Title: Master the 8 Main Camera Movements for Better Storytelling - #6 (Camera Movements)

Zoom. Moving towards someone or zooming in on something has a completely different effect.
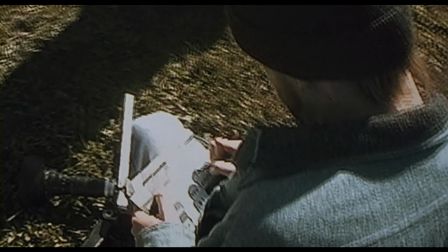4:20 It's okay to zoom in if you're filming a reality film, like the Blair Witch Project that was entirely filmed as a documentary.
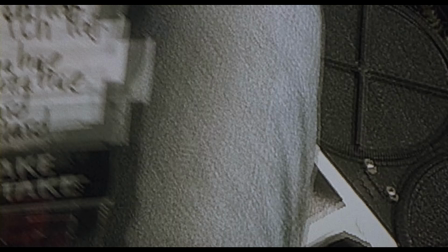4:27 We knew that the camera was operated by one of the actors. In a traditional film, zooming in feels somewhat artificial,
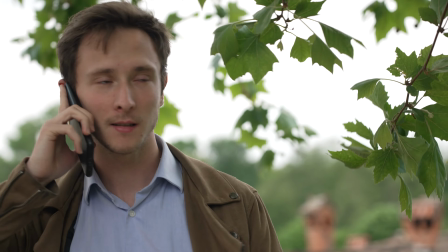4:34 because it is a constant reminder that someone is behind the camera, thus taking the audience out of the moment.
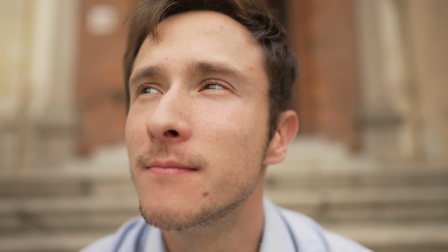4:40 So, if you need to zoom in, consider using a push-in. Push in and pull away.
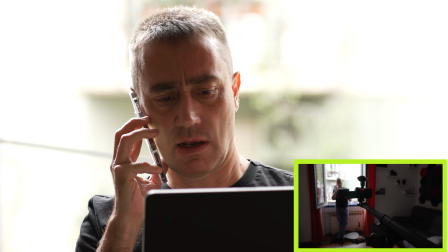4:47 The push-in is when you move your camera toward your subject, making it bigger and compressing the background.
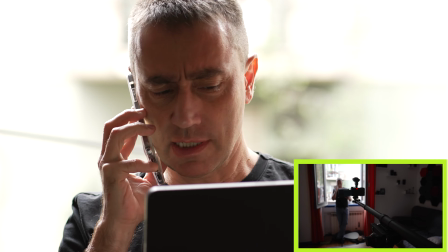4:53 When you push in, you're actually bringing the audience closer to the subject.
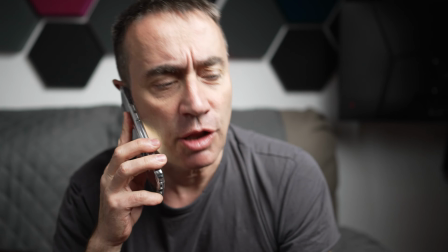4:57 There may be a variety of reasons to do that. To create intensity, your character is making a decision or is having an emotion.
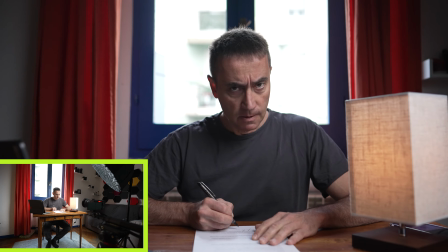5:06 To make that moment bold.
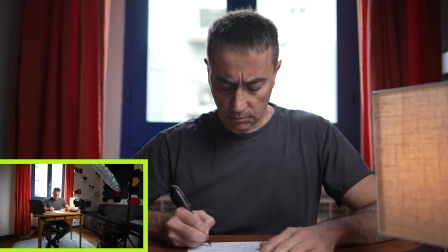To create tension or suspense. Look at this sequence here.
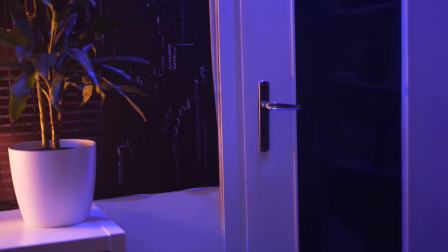5:19 There's me, obviously scared of something. It cuts away between me and the door. It's difficult to understand what's going on.
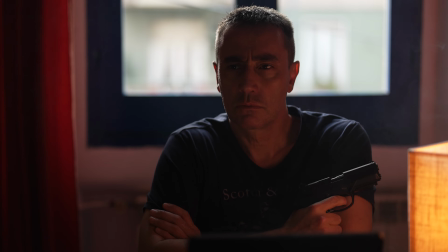5:25 Now here's the same sequence, except the camera pushes in towards me and towards the door.
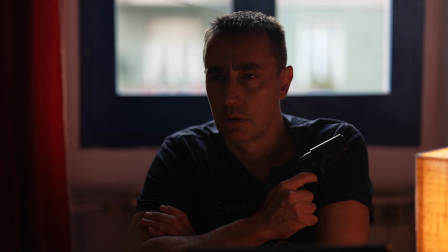5:30 Feel the amount of tension we're building. We're telling the audience that something is about to happen, that something will open that door, revealing what's on the other side.
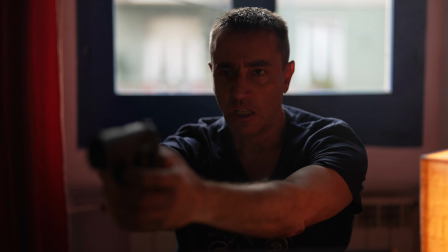5:39 We don't know what it is, but we know it's scary, and it might make us jump out of our seats.
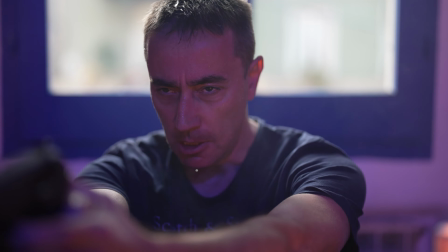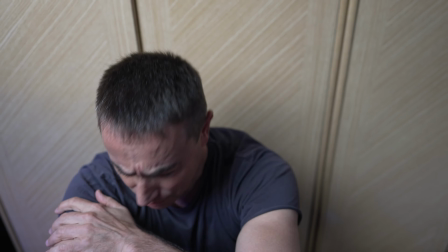5:51 Pulling away, on the contrary, communicates sadness, sorrow, regret, and insignificance.
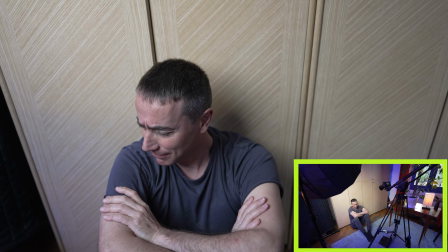5:57 Pulling the camera away takes the audience farther away from the subject, leaving it alone and small, overwhelmed in a big world. Sometimes you can use pull away to communicate the exact opposite.
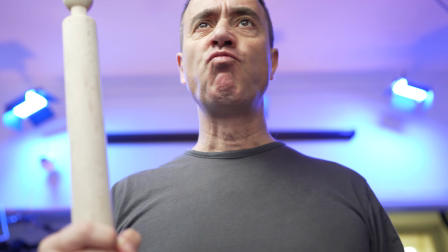6:09 Let's say that your character has acquired a superpower or found something that will make it stronger and more powerful.
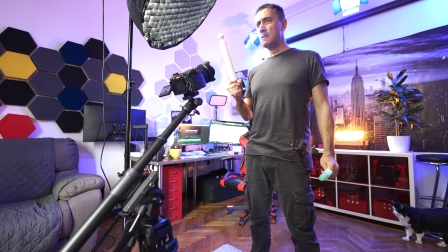6:18 You can communicate that power by pulling the camera down and away from the actor.
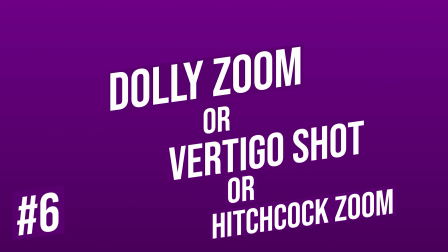6:24 A dolly zoom, also known as a vertigo shot or Hitchcock zoom,
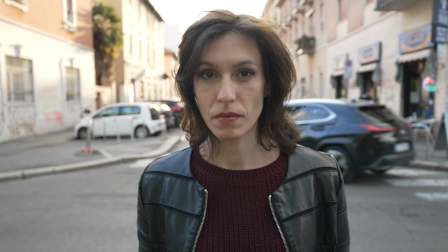6:29 is a cinematic technique that creates a disorienting effect by simultaneously moving the camera forward or backward while zooming in or out,
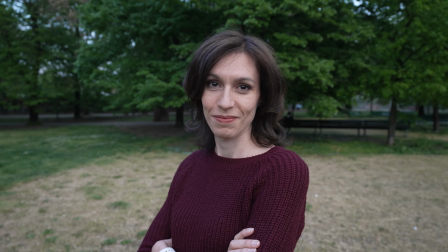6:38 resulting in a change of perspective and a distorted sense of scale. I have an entire video of this effect that you can check out here or here.
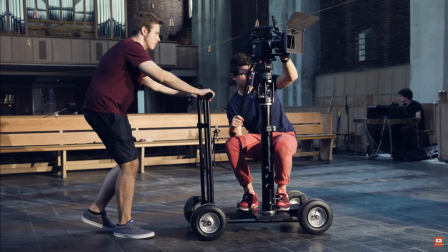6:51 In Hollywood, they use multiple people to get this shot, requiring at least a camera operator, a focus puller, and someone pushing the dolly.
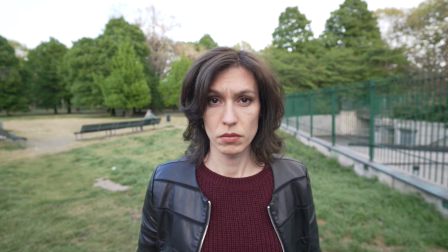6:59 The background behind the subject will change in perspective and dimension,
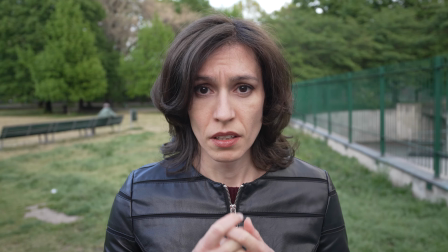7:02 giving the shot a distorted look that communicates unease, tension, and intensity.
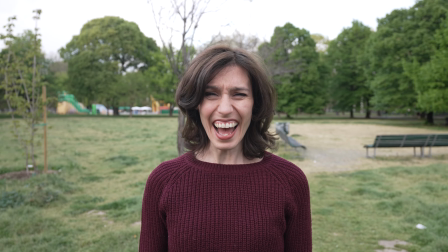7:08 You want to use this effect when something unexpected that changes everything is about to happen.
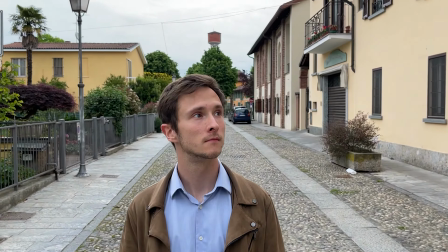7:14 Although you may think that this is a difficult shot to utilize, nowadays technology allows us humble independent filmmakers to get
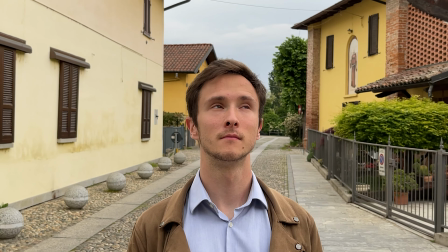7:22 outstanding results with very little gear or even just with our phones.
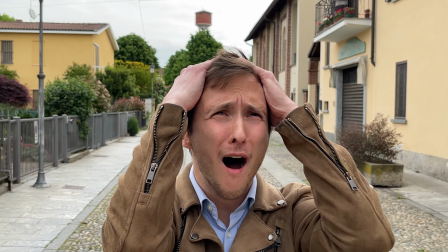7:27 Check out these shots I've taken with this app called Dolly Zoom. Search for Dolly Zoom in your app store. Many other apps allow you to do this same trick relatively easily for free. The next shot is by far my favorite shot among them all. It's called the parallax.
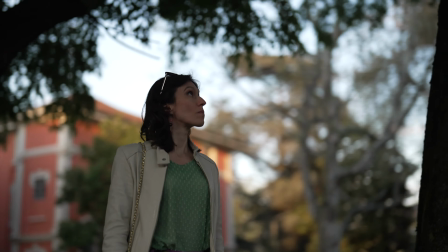7:49 Camera parallax is the phenomenon where your subject appears to shift in position when viewed from different angles.
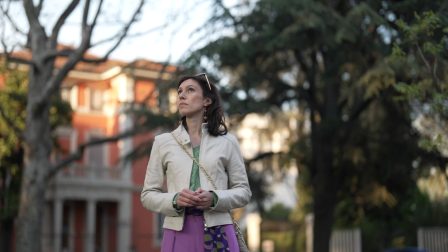7:55 To get this shot, I moved horizontally from left to right with my camera, while carefully keeping my subject in the middle of the frame.
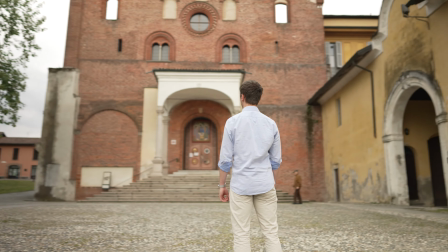8:02 Parallax works best if the background behind your subject visibly changes when filming from different angles.
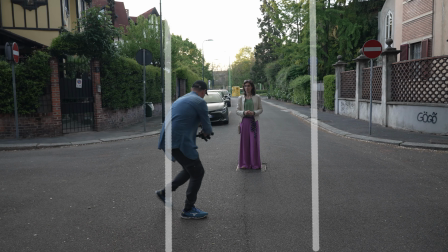8:08 Look for leading lines, symmetrical figures, and geometrical shapes to get the most out of this shot.
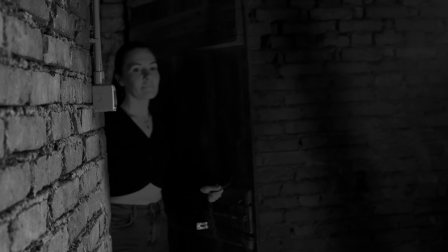8:15 Handheld. You can communicate something totally different depending on how stable the footage is.
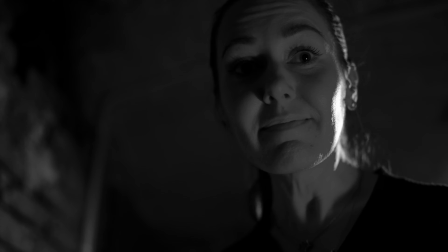8:23 Let me explain. In this sequence, you can see two actors arguing.
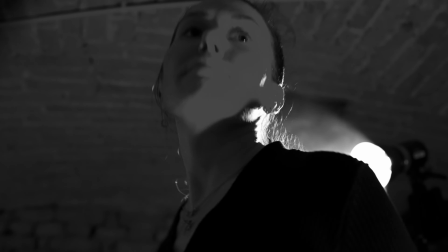8:27 You can easily tell who's winning this argument, who's more powerful, and who has more control.
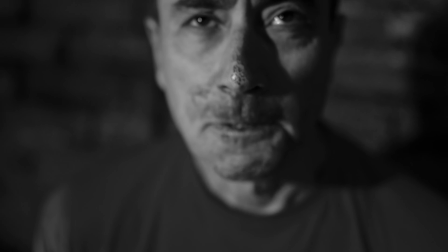8:33 This is because I filmed the one in control on the camera attached to a tripod, which makes the shot stable.
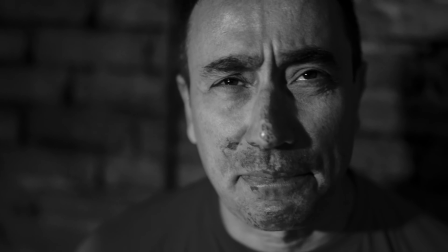8:39 I was shooting the other character handheld, introducing natural shakes to the shot.
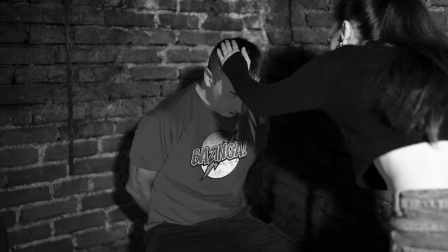8:44 This communicates instability and tension. You'll find this in a lot of films.
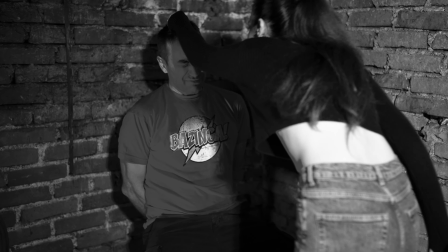8:49 In the same sequence, the director may decide to shoot one character with a handheld camera and use a tripod for another.
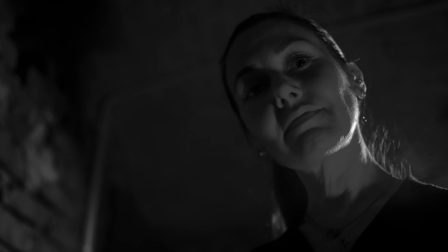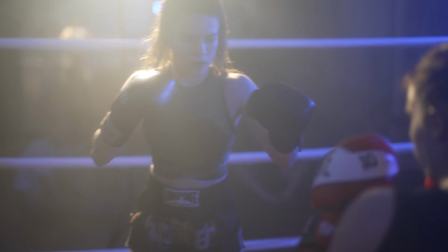9:04 The handheld shot is also suitable for communicating action and power. Look at this fight, for instance.
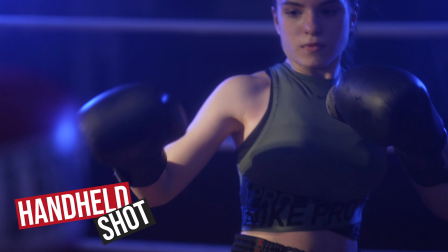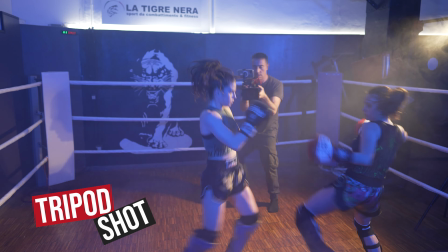9:17 The same sequence shot on a tripod doesn't communicate the same amount of action,
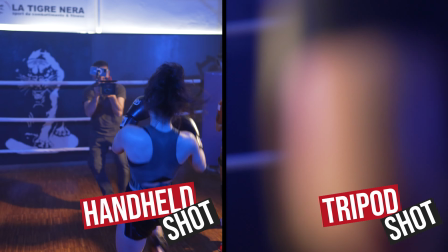9:22 power, and strength as the handheld sequence does. We made it to the end, folks.
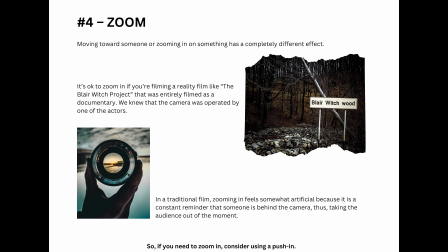9:29 As usual, you can find in the description a PDF file that sums up all the information we've discussed, so that you can have a quick reference to consult while shooting your first short film. We're almost halfway through this series.
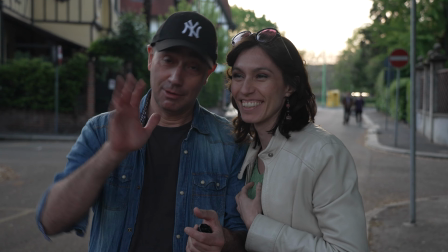9:43 And if you enjoy watching it as much as I enjoy making it, please let me know in the comments. This is the kind of information I wished I had at hand when I started my filmmaking journey, and I'm so proud of giving it to you for free.
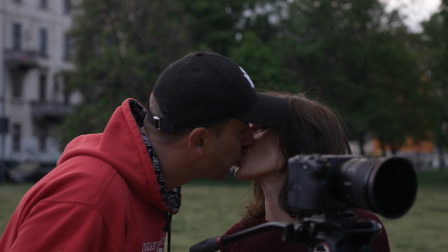9:56 As you can imagine, making these videos takes a lot of time and dedication. It would mean a lot to me if you could like this video and maybe subscribe to the channel. I'll see you in the next episode. Peace.